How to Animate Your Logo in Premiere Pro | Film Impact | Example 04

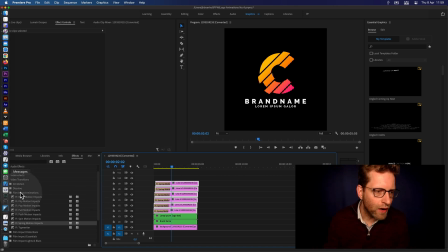498s
I personally like the stretch wipe. I mean, you should definitely try that. Let's do the stretch wipe, and you can look for this stretch. Let's have this thing removed, yeah. So stretch wipe impacts on the brand name and see how that works.
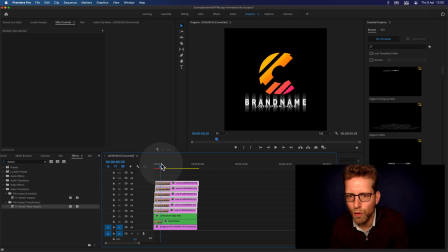516s
So now we've got... Ooh, yeah. I mean, that's powerful, right? It's doing a lot of glow around it, and it's doing kind of a stretch.
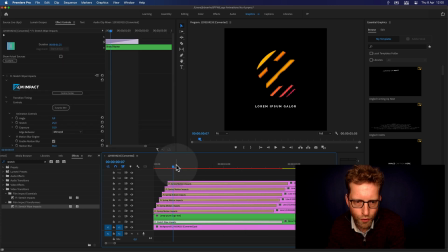528s
Let's give it more room to breathe here. And the animation is going slower because we're building up layers, and this is sort of eating your I mean, it's asking a lot of your graphics hardware. So we could lower the resolution to half and see how that works.
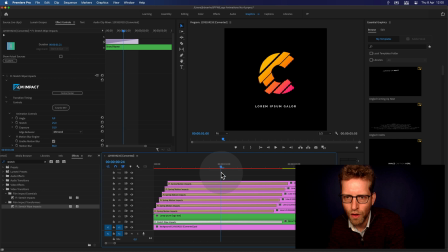547s
I just want to feel the timing is right. So I can see from this look, I'm not using over half of the video transition. So I might just as well go into the effects controls and say,
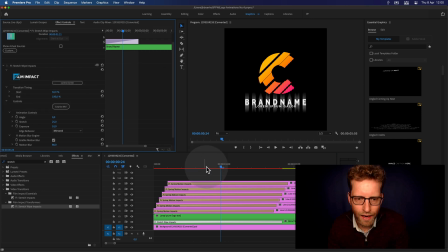565s
have the transition start at 50%. So that would give it more time to see that happening. Okay, so that's good.
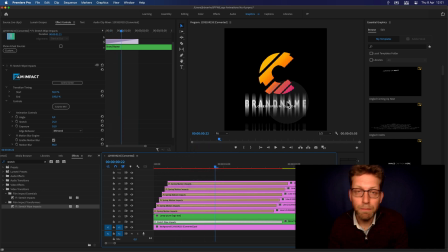581s
And now we've got the lorem ipsum galore, and let's do a reveal there. Let's do a wipe. The wipe reveal is the impact wipe impacts is doing a lot of blur while it's wiping on the text. So there you go, it's doing a lot of blur.
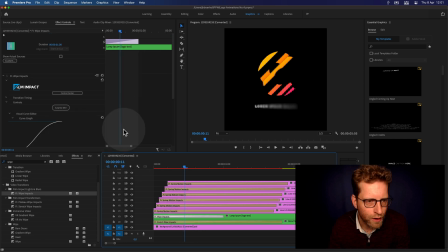600s
I think it's too much for this particular color because the text is rather small. So let's dial back the blur amount, but give it something because that will feel very smooth and elegant.
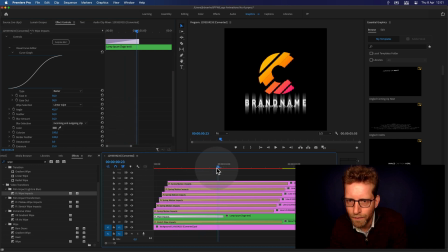614s
And now look for the timing. I think this is kind of a subtitle. You want it to be revealed after the brand name, you know? So the brand name comes first.
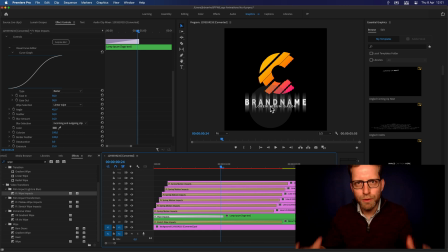628s
So you give that, you know, the most room to see, and then quickly reveal the subtitle. So as of now, we're kind of seeing the brand name, and from now we can have the alarm.
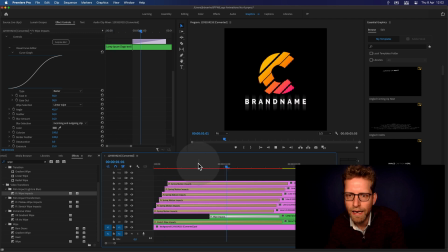644s
Oh, that's actually pretty good. So let's see that in action. Oh, this is actually very nice. So there you go. So this is very, very elegant. Okay, and you could.
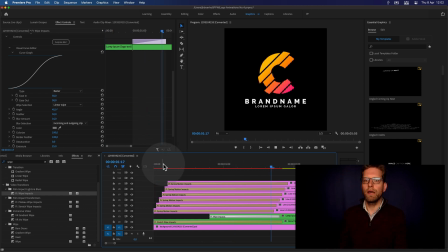657s
Oh, this is very, very, very helpful. Okay, cool. Now we've got the basic logo animation. And what I recommend, don't stop here. Now this is the time to wrap things all together and create an entire nest of this sequence.
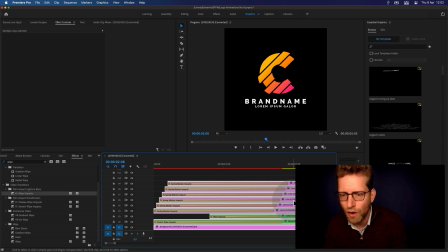675s
Just select all. I'm pressing Command A on the keyboard. That's Control A for Windows users. And do a nest. I'm gonna name this basic logo reveal.
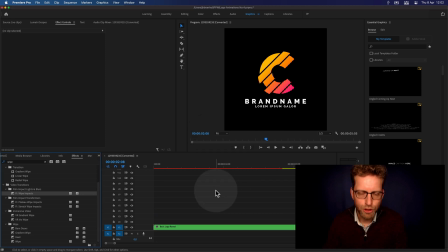689s
Okay, now it's squeezing it all together.
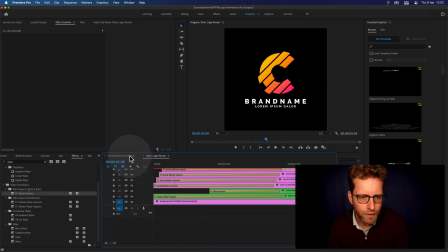692s
When I double click this this element, it just opens up the sequence here.
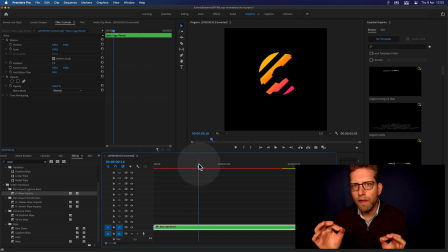698s
Let's close it up. I've got it here, and now I can do other things with it, as in maybe do something.
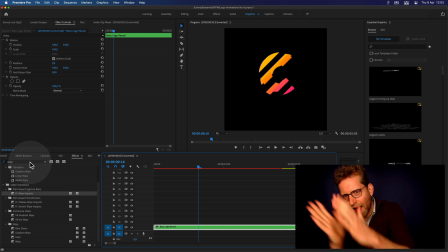706s
Okay, we've got the slicing things because we have all the graphic elements being spread out.
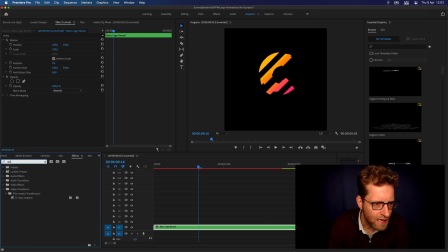713s
Okay, slice it up, baby. Okay, slice impacts.
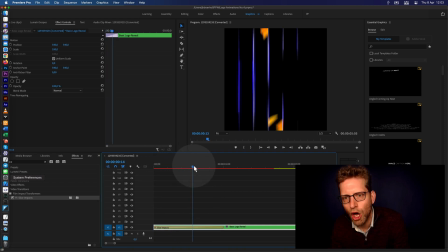719s
Okay, slice impacts, see how that works. Okay, so this is slicing it up, but let's go with
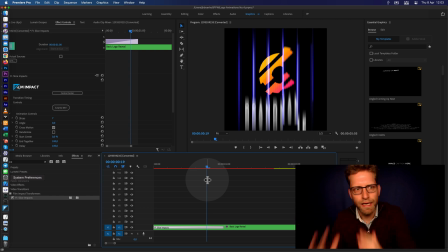731s
let's change the angle, right? Change the angle, got the transition selected here, go to the effects controls tab, angle.
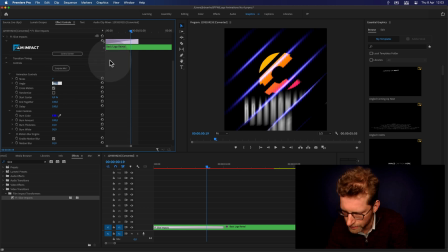741s
Okay, 45 degree angle, because that looks good on the logo.